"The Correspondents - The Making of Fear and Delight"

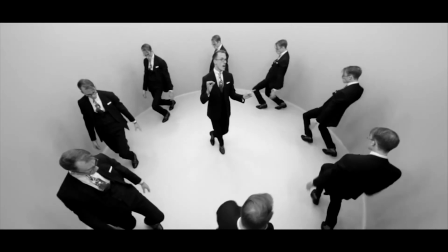0:00 funny tonight. Fear and delight, all the way through the night, with a little daring do.
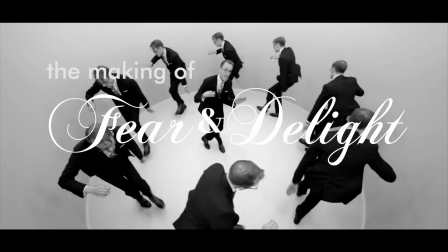0:08 Oh, I'll fall in love with you.
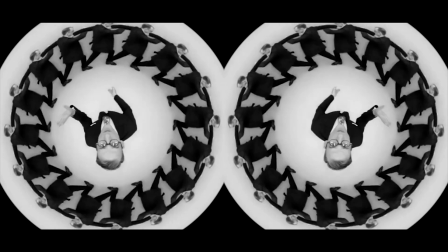0:12 Fear and delight, all the way through the night, with a little daring do.
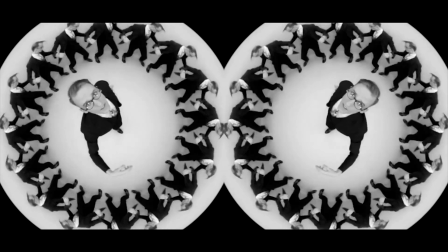0:18 Oh, I'll fall in love with you. I'm a little boy, but gonna make his fingers.
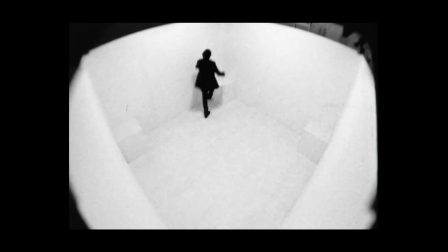0:23 Kaleidoscope was a short film I made a few years ago, based on what I kind of term a composite camera. I set up 4 cameras, each in the corner of a square room.
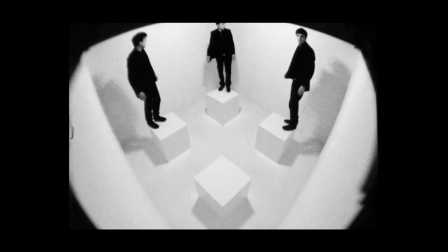0:35 I have this character in there who he turns on the cameras, and then he has only a few minutes to kind of play with this magic of being 4 of him.
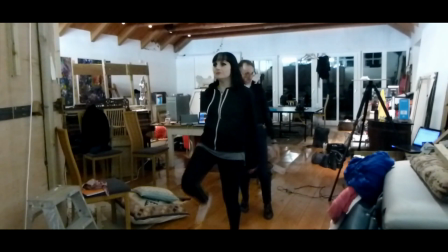0:45 I wanted to combine the multiplication effect with dance. So I never really wanted to make a music video, to be honest. So it wasn't the fact that you wanted to make a music video, it was more the fact that you wanted to use dance. So you could have just put a whole load of ballerinas in there.
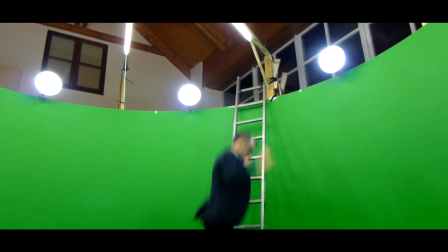1:01 Yeah. That would have looked pretty amazing as well. Well, the original Kaleidoscope was a square room, so then you're limited to only multiplying things by 4.
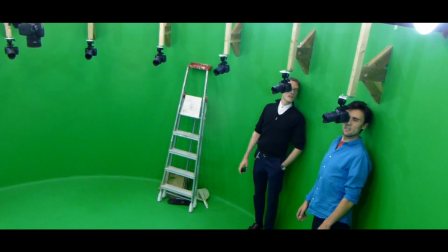1:12 So then I thought, well, if maybe the space was circular, then we could have as many cameras as we wanted.
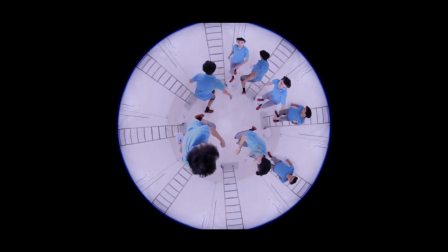1:18 Because each camera sees the same thing in terms of the space that you're in.
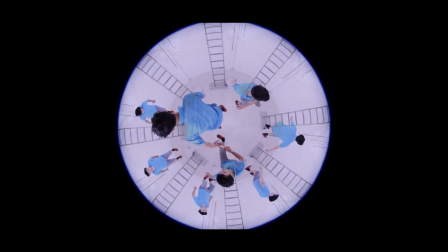1:24 What's different is where you are within that space. Yeah. So when you combine those images, you see the multiplied.
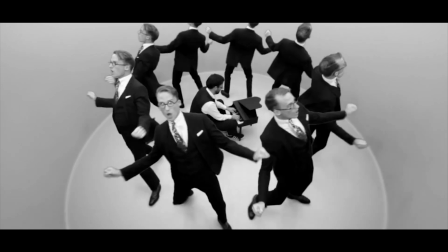1:35 So in the music video, we go from 4 to 8 to 16 to 7.
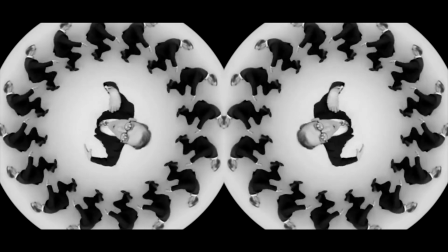1:40 With a little daring do. Oh, I'll fall in love with you.
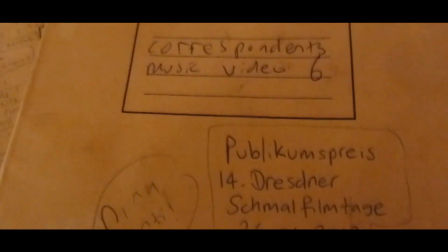1:45 I'm a little boy, but gonna be.
So we could just leave that the centre guide.
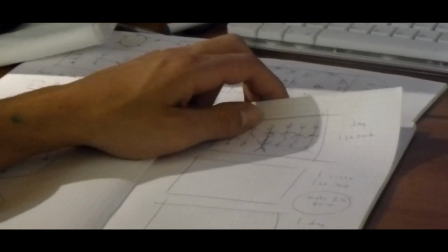1:48 So have 3, cut to 7, cut to Abby shooting, me disappearing, then 7 me's running into the centre, and I come out as just the one. I think everyone sort of realised the potential quite quickly, Yeah, and what we could do in it, and the kind of because that's the thing.
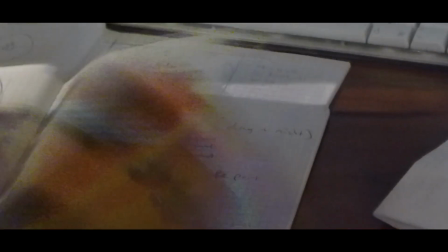2:05 It's difficult for us in a sense because the workings of your brain are very, very complicated.
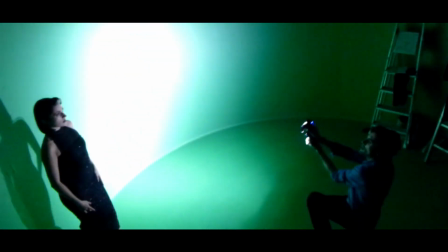2:10 And it's not until we really get here and understand exactly what you're doing, and especially in terms of light,
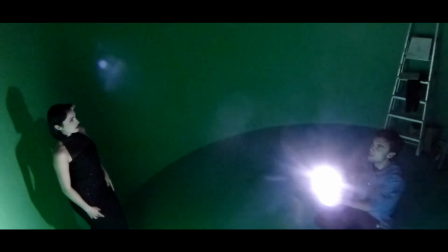2:15 your use of light to make things appear and disappear, and then you've got time-lapse things going on,
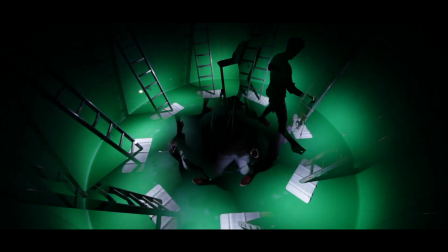2:20 and it's not until you're actually in the space and then you see it on the computer that you actually work out exactly what can be done. And the great thing about this, and I can't stress this highly enough, is the fact that it's all filmed in real time, and it's
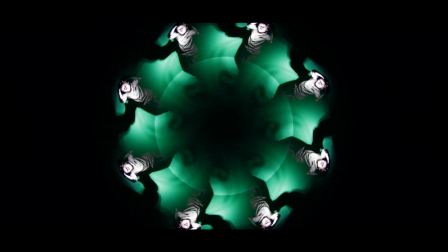2:34 there's no CGI. There's no trickery. Well, there's a lot of camera trickery. There's camera trickery, but it's how would you say it? Manual. Yeah. One of the biggest challenges for this music video has been coming up with ways of using the composite camera technology,
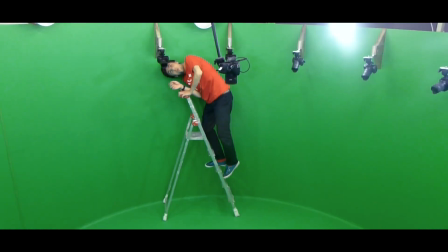2:49 but different camera setups, different shots. And I really like this idea of the cameras have a tracking shot.
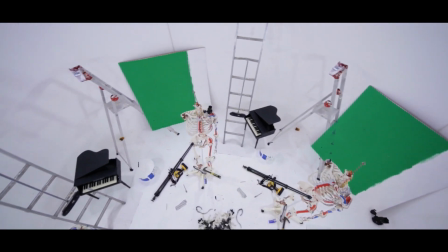2:58 So then I devised this slightly terrifying thing that hung 8 cameras off a beam that went over the space,
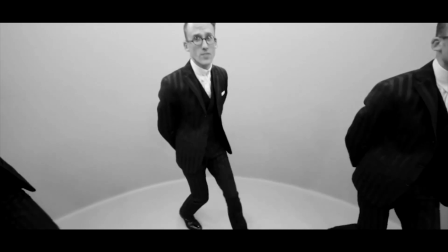3:06 but it had to rotate all 8 as well. So I was kind of stood on this ladder with a bit of string. Like, everyone would assume that there are hydraulics involved in this operation.
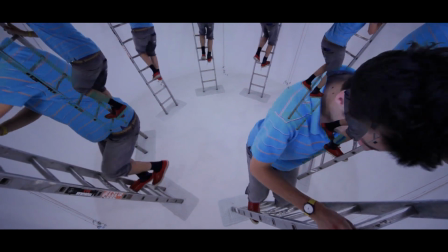3:19 It's just you with a piece of string. It's the thing that I'm amazed by, and I think a lot of people will be amazed by the fact that there's only really 5 people involved in this.
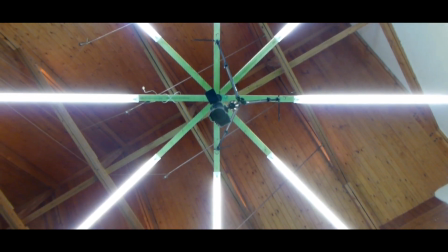3:30 Right. And there's you who's constructed it, come up with the concept, and does all of the filming and the editing.
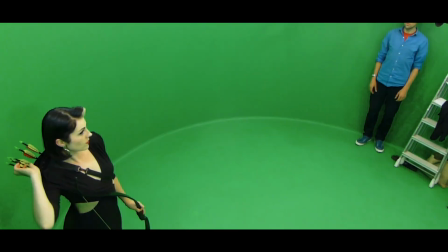3:37 Then there's me and Tim who are in it. There's our co-star Abigail O'Neill, and Scott, who's been helping out as well.
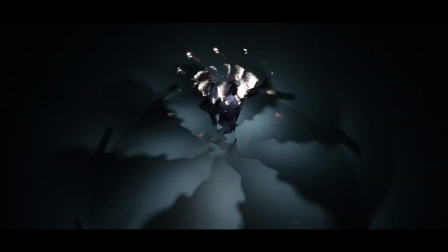3:45 Yeah. But people would assume, I think, watching the film, that you'd have a team of 20 people running around.
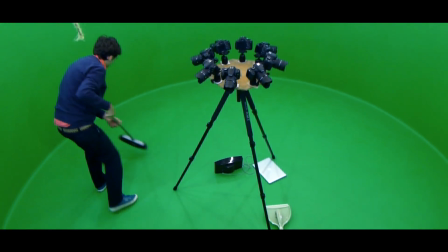3:52 Right. But you've managed to construct this all on your own, which is, I find absolutely extraordinary.
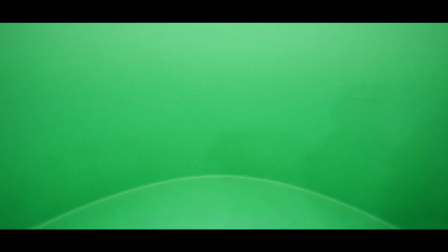3:58 Because the weird thing about the space is that, because it's completely circular, if you are dancing around it and spinning, you just have no idea where you are.
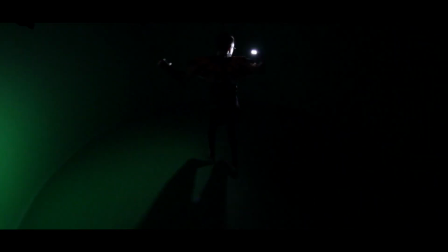4:06 Yeah.